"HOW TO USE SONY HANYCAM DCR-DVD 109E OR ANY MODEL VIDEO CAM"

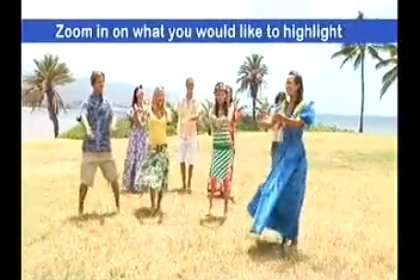1023s
First, shoot the overall scene for a little bit, then press the T button on your camera.
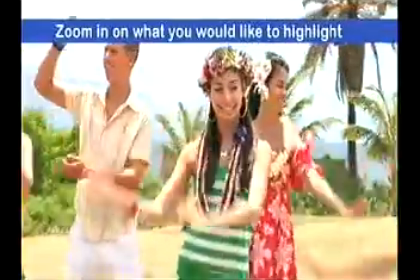1030s
Look, the field of view gets smaller and you can see your girlfriend gets bigger on screen.
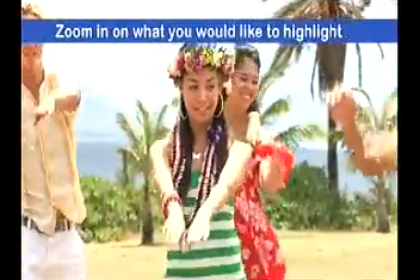1036s
That's zooming in.
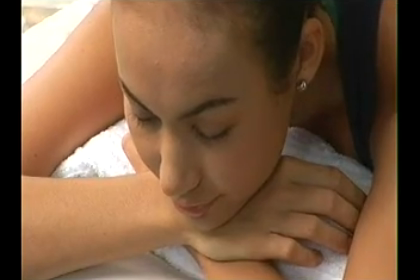1041s
On the other hand, this is an example of zooming out. As you can see, your girlfriend is feeling good about something in this close-up shot.
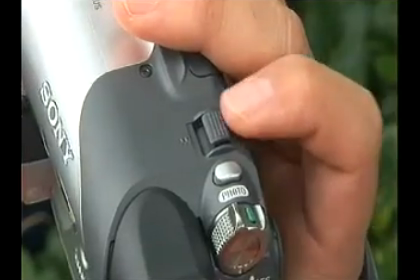1050s
Press the W button and ta-da!
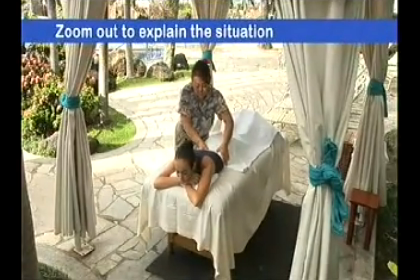1054s
We can now see that she is getting a massage You can tell stories with just one cut
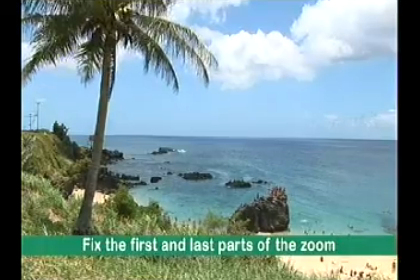1062s
In this scene, if we zoom in on this part of the scenery It's easy to tell what the close-up is of
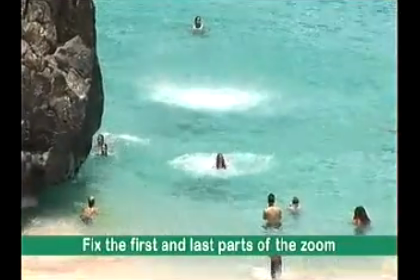1070s
Remember, always make sure to shoot the beginning and the end of the zoom properly Okay, so let's review What do we need to make video creative, interesting and most of all, fun? We need to be able to identify the who, what, when and where, clearly after filming. You got it! If you keep in mind what your footage will look like when you review it later on, you'll have fun. Now, take a look at this image. Why is she so happy?
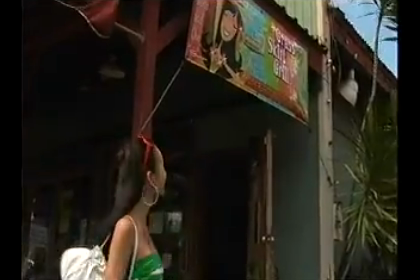1103s
Oh, this! We got lost on our way to the restaurant Then you should take footage of her being lost
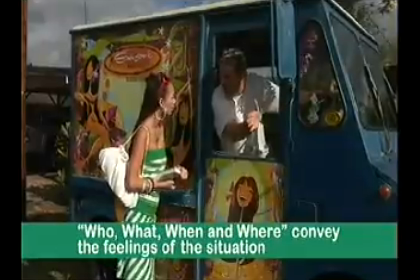1114s
See, if we put shots of her looking at a map, asking people for directions, walking,
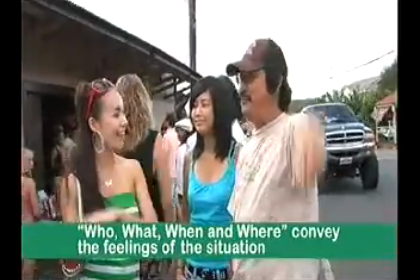1120s
and even some shots to show the passage of time And connect it with that previous scene The viewers can tell why I'm so happy
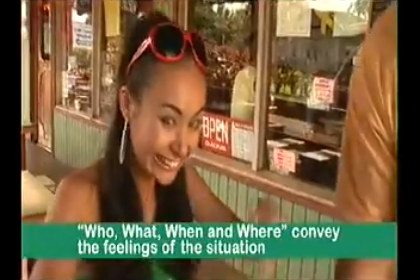1130s
That's right! Your feelings come out onto the screen I really enjoyed the section on long shots and close-up shots. The effects from the two styles are different, which allows the video to vary so the viewer doesn't get bored. Long cuts that don't have any visual appeal are boring. The average cut should be around five seconds. Also, using the same angle and same composition is not interesting as well. It's ideal to give each individual shot its own meaning. Alright, seems like you got everything Ok, let's meet at your house next My house? Yep Remember what I said in the beginning? There's still the fun after filming your video
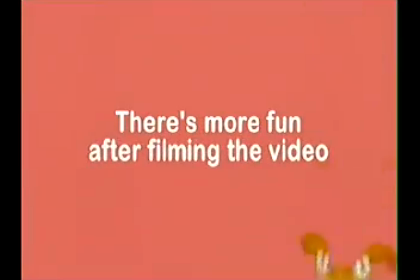Ok everybody, like I said, filming the video is only half the fun You have to see it too And so we're watching it Nice! I recommend viewing your video on a big-screen TV.
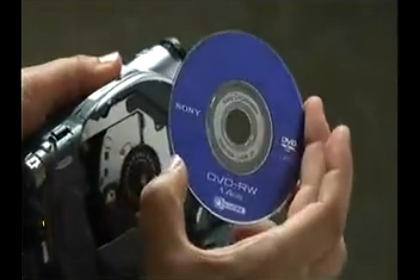1203s
If you use a DVD Handycam camcorder, you can easily place it into a DVD player. Also, there are other ways of enjoying your footage. This is a digital photo printer.
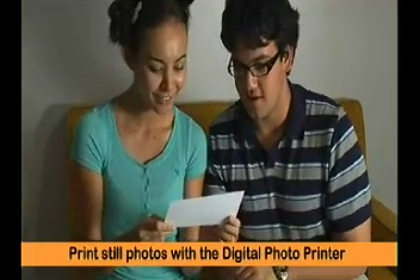1217s
Select Handycam camcorders also record beautiful still photos, which you can print and enjoy.
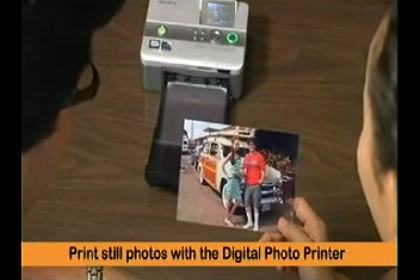1224s
Sony's printers are high quality and can print very fast.
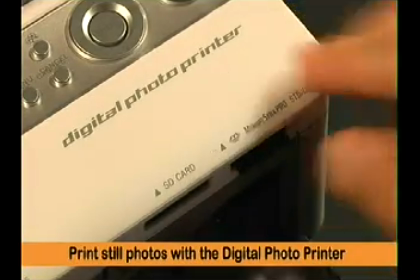1229s
Simply stick a memory stick duo into the printer and you can print high quality photos quickly and easily.
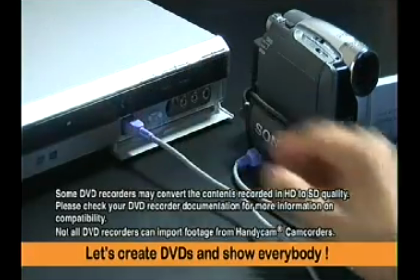1237s
If you use a DVD recorder, you can save your footage to a hard disk drive and burn it onto DVDs.
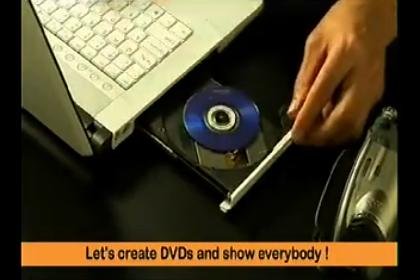1244s
And if you have a DVD or hard disk drive Handycam camcorder, you can also burn DVDs easily with a PC.
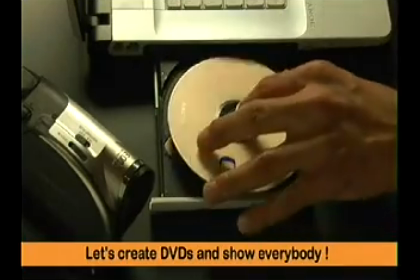1253s
Looks like he's going to burn the video to DVD and give it out to his parents and relatives.
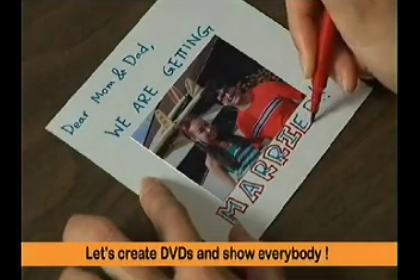1261s
He's thinking, I'm going to marry her. Nobody really believes him though.
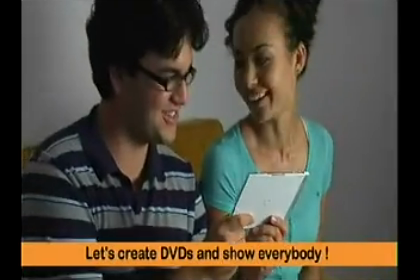1267s
After filming your footage, let's remember to view it, enjoy it and share it with your family and friends.